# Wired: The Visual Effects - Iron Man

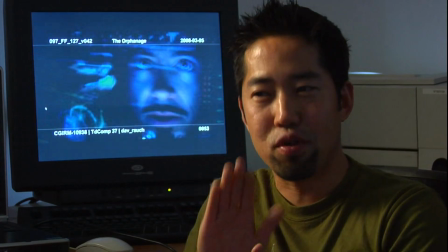(12:47)
I think that that's what makes the Mark III successful, is that it is predominantly white, and that you have color, pops of color for attention.
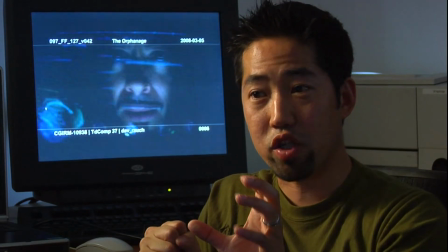(12:55)
Boom, the power's low. Boom, right here we're targeting. All these things come up because of the color.
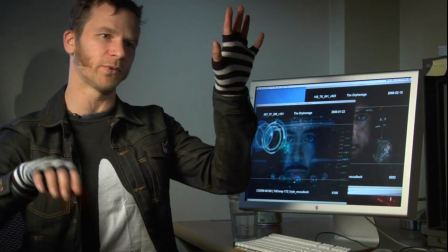(13:01)
The Mark II, there's kind of a new widget for everything. There's a radar widget, there's a speed widget, there's like there's a diagnostics widget, there's all these different things.
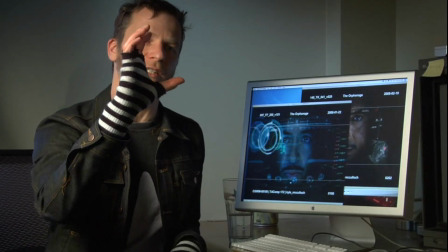(13:09)
Then we thought there should be one, we call it the Omega widget, one widget that has this kind of like, sort of like an iPod, sort of like a DVD player, north, south, east,
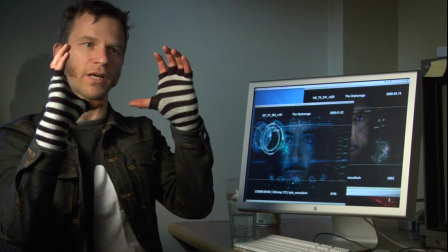(13:18)
west, kind of a really basic design that we all know and understand, with 4 quadrants.
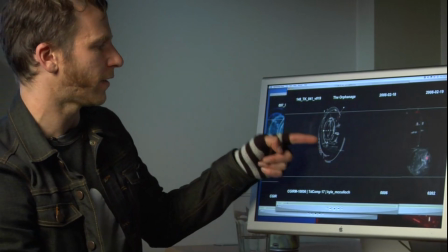(13:22)
So in its rest state, we have navigation at the top, sort of health at the bottom, power on this side, and diagnostics on that side, and some targeting and some other information.
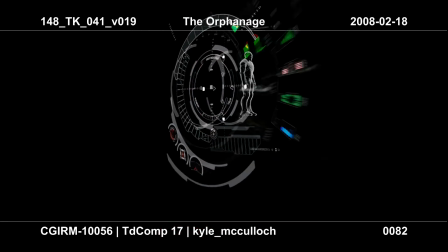(13:31)
But then, when he actually looks at it, there should be a lot more information available.
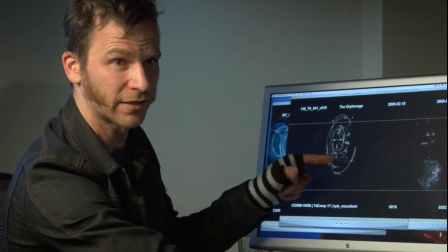(13:36)
So this whole bottom thing, which used to be just a single power level, then expands out,
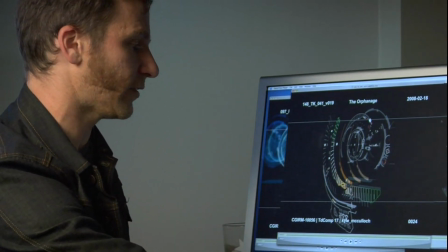(13:41)
and we can see how it's got all of these new calipers, and they all, from Tony's perspective,
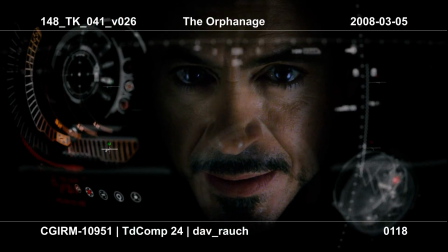(13:47)
looking through it, it explodes out in Z away from him. So that's the power side of it.
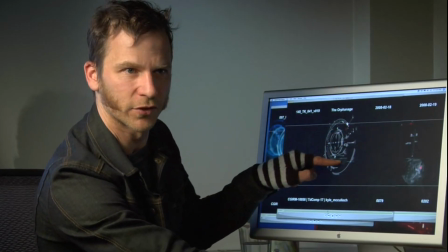(13:52)
Then the health side of it, at first there's a couple parameters for the health, and then it explodes out and shows them a little Iron Man and this all kind of thing.
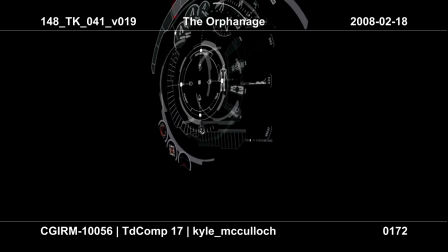(14:00)
And then the navigation is the same way. Extra controls kind of pop up. I see all the great work that those guys in the orphanage did to make the HUDs great. And my hat's off really to Dov Rock and his crew of people up there at the orphanage. Jonathan Rothbart, the overall supervisor, did a great job with these HUDs, and I'm really happy with it.
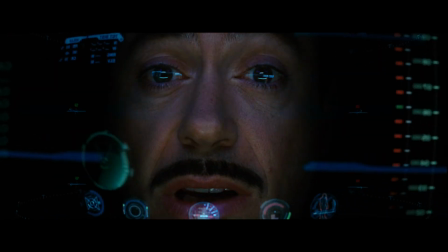(14:19) Jarvis, sometimes you gotta run before you can walk.
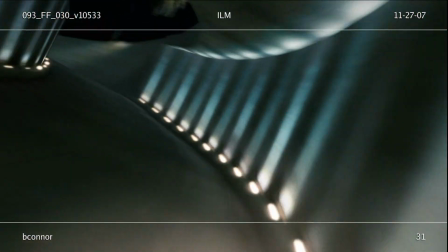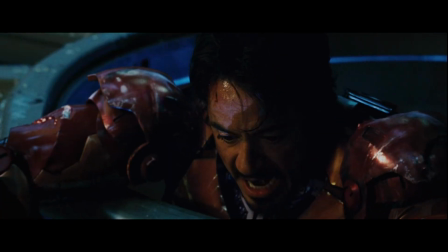(14:29) Time to hit the button!
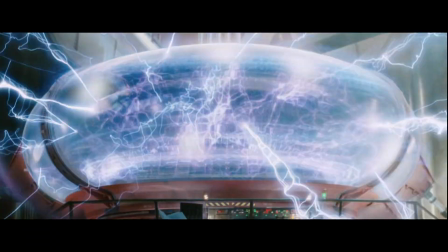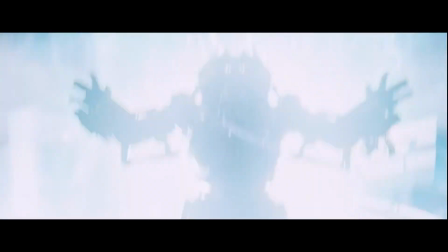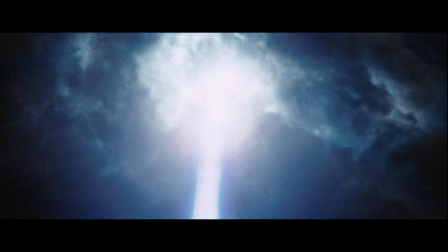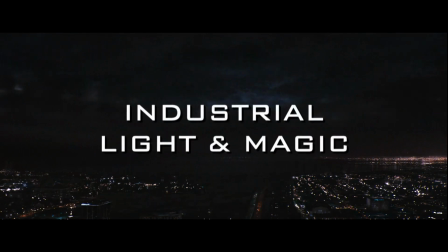It's funny, you go into a project like Iron Man and you say, okay, well, we've done robotic sort of things, we've done vehicles, you know, this should be okay.
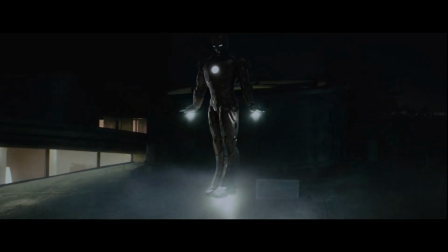(15:00) Kill power.
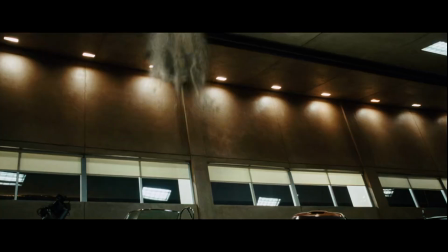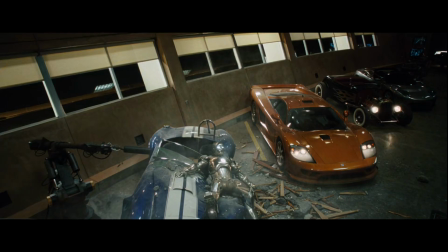This film has a real unique difference from robot films in that the characters are, you know, they're human beings inside these suits.
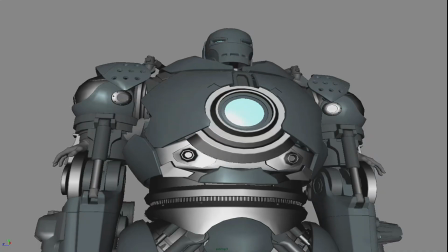(15:20)
They're more like knights in armor. In this film, the challenges were to sort of take a
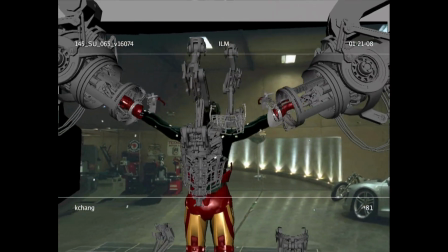(15:28)
armor that he creates for himself and extend that in computer graphics in a way that you buy completely as being something that Robert Downey Jr. is wearing.
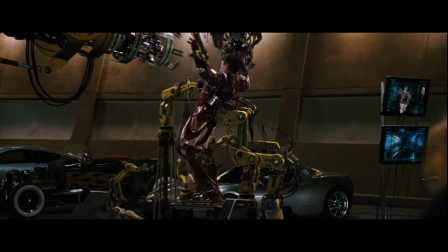(15:39) Please try not to move. What's going on here?
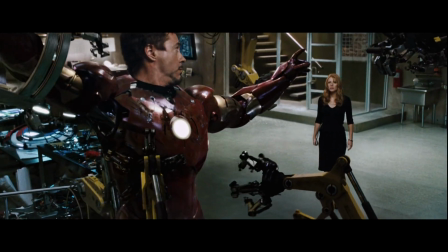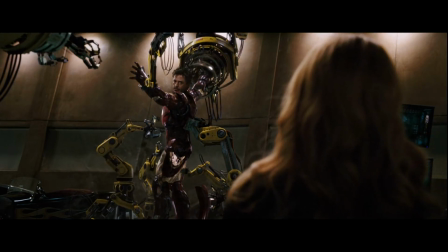(15:49) Let's face it, this is not the worst thing you've caught me doing.
I went over and talked to some of our best hard surface model people, Bruce Holcomb and Ron Woodall, and basically said, oh look, I've got this project coming called Iron Man, we have to do a test. And they jumped out of their seats and hit the roof laughing, and it was like, yes! We had just sort of not maybe a month prior, not having heard anything about, the project starting. Maybe a month prior, started seriously talking about trying to do something with it again. And he and I both had made the backgrounds on our machines Iron Man related, images, just to sort of daily inspire one another. And he used to say, we're never going to get this thing done. It's a big pipe dream. And then that's when Ben did come and kind of mentioned it, and he basically said, I told you they were going to do it. Now they got it, and now you can't do it. It's interesting, Jon Favreau's approach to filmmaking, which makes it really great to work with him, is it's almost Altman-esque, which is kind of an odd thing that you see.
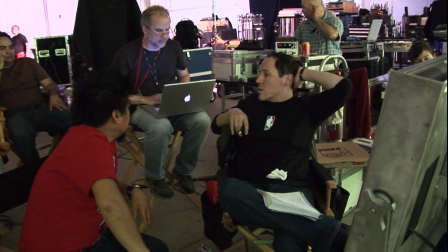(16:58)
You don't normally run into that with visual effects. A really gratifying side of that is that you get to contribute ideas, and it's a collaboration, and he would challenge us. Jon Favreau's approach to the creatures, the way they work, he didn't want it to be kung fu-y.
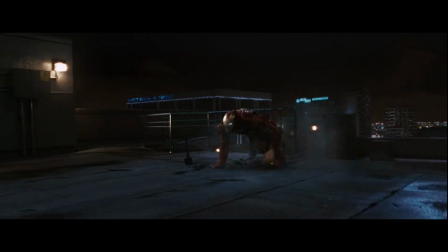(17:17)
He wanted it to be more like, bare-knuckle brawling. He definitely has kind of the cool library in his head of, cool YouTube stuff. Jon Favreau is very much about invisible visual effects supporting the story. And we talked a lot about stressing what the suit could do and not creating shots just to show off the visual effect there.
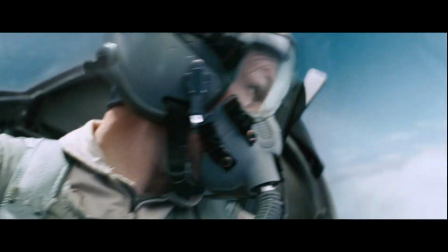(17:41)
We want to create a shot to tell the story and tell it well. Iron Man didn't feel like it was approached like a superhero movie.
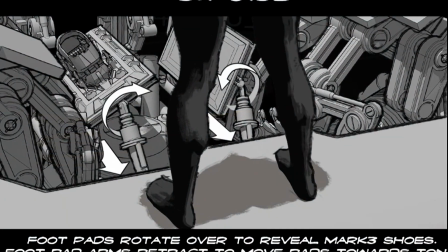(17:49)
It felt like it was approached like something with more realism. We started off by referencing a lot of the comic book art, like the early artwork that Jack Kirby had done,
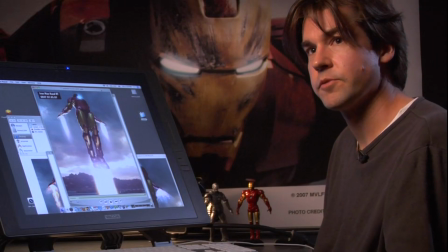(17:58)
and later on I think Steve Ditko had done in terms of the tech and things like that.
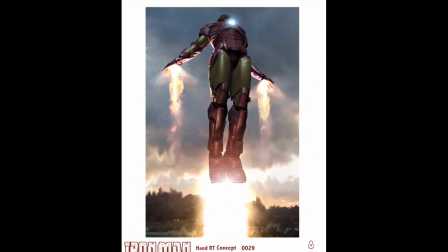(18:04)
So say, his energy is, rendered a certain way in the comic book, his RT energy and his chest RT energy.
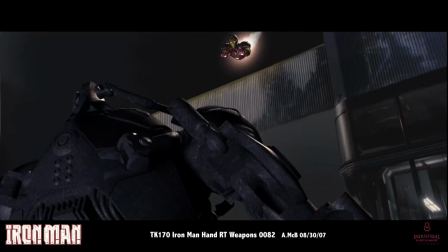(18:12)
But how does that translate onto a photorealistic environment, say on screen, where, you have to believe that this energy is powerful enough to,
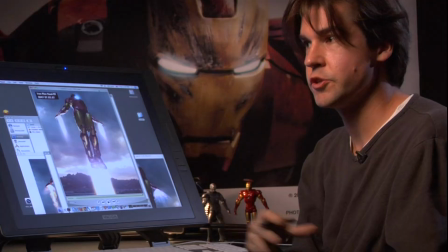(18:21)
shoot a car out of the way or shoot him through the sky like a fighter jet.
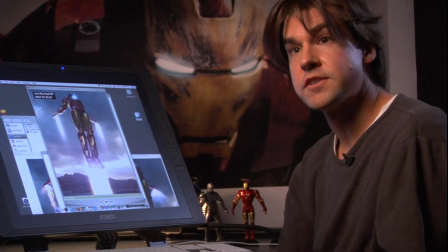(18:26)
So that's when we started referencing a lot of real world instances where this technology, what does this type of technology look like?
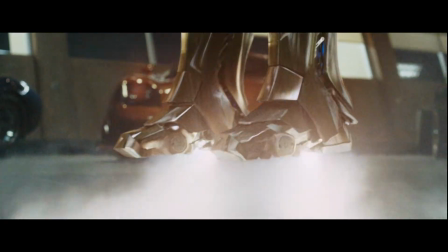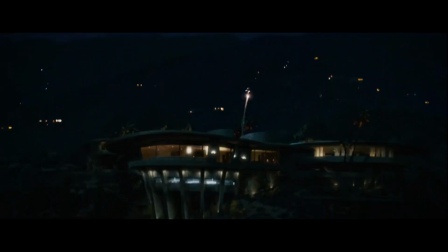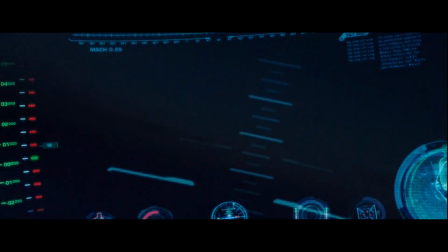Like a dream.
We actually put a lot of work into saying, okay, based on the design of the suit, how would he then use this to fly?
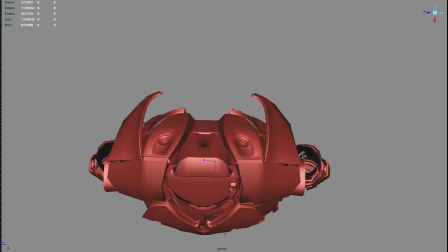(19:11)
How would he make his flaps come out? What would he use to steer? That sort of thing. Tony's suit is so tricked out and fully featured, and bits fold out of it, and he's got weapons that pop up from it.
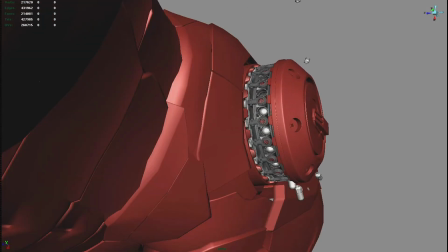(19:23)
And we actually built a whole underlayer to the suit to try and make it,
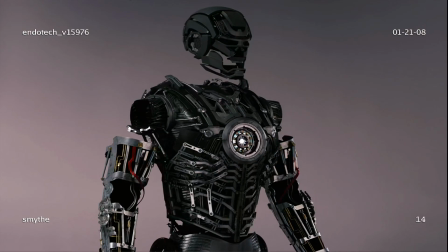(19:27)
you could really see, I can kind of get a sense of how this thing's driven and how it protects him and makes him strong.
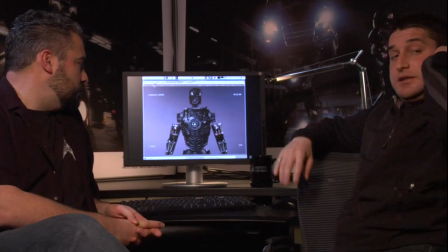(19:34)
All of the undertech stuff that is underneath the suit kind of got developed as we went along through the movie.
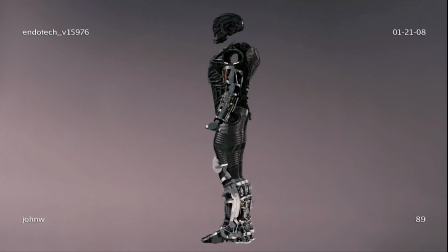(19:40)
And there are many shots of Robert Downey Jr. with a lot of the undermech on his arms and then on the boots,
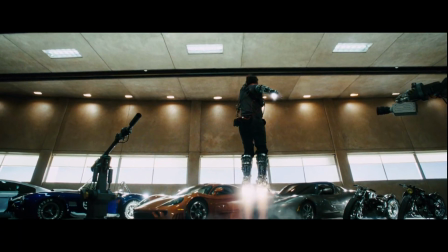(19:47)
which I think they made practically as well.
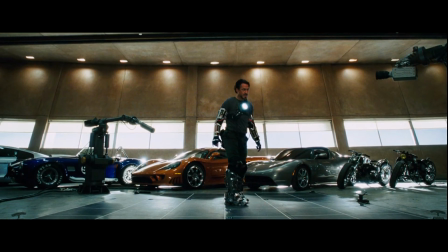Sequence early on where he's tested all his flying rig, and he's made, got his what we call repulsor technology thrusters, the things that actually propel him,
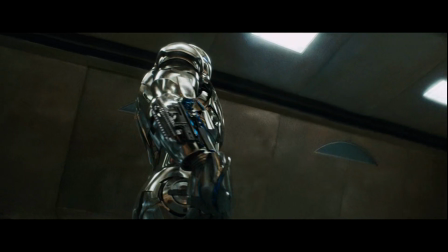(20:14)
and he's made a suit, a flying suit that he's testing. And so we've got these big tracking shots that go around the silver suit as it starts folding pieces out and testing the flying surfaces.
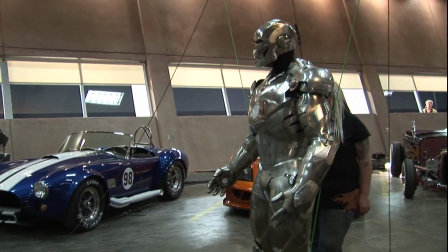(20:28)
So there's these shots which we'd shot with the practical suit where the camera dollied around the practical suit.
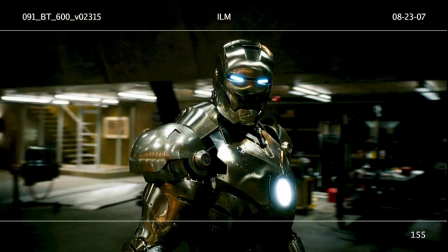(20:35)
But we ended up, replacing it in these shots because we really needed just everything to move.
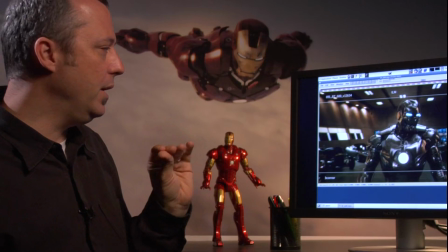(20:39)
But we had, it gave us really good reference, and then we could, just make it that bit sweeter.
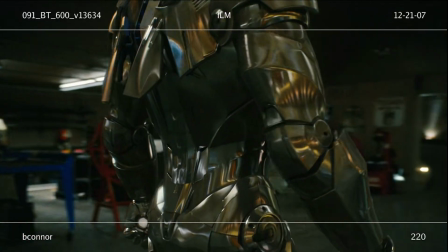(20:45)
It's just so much fun to see all those pieces moving.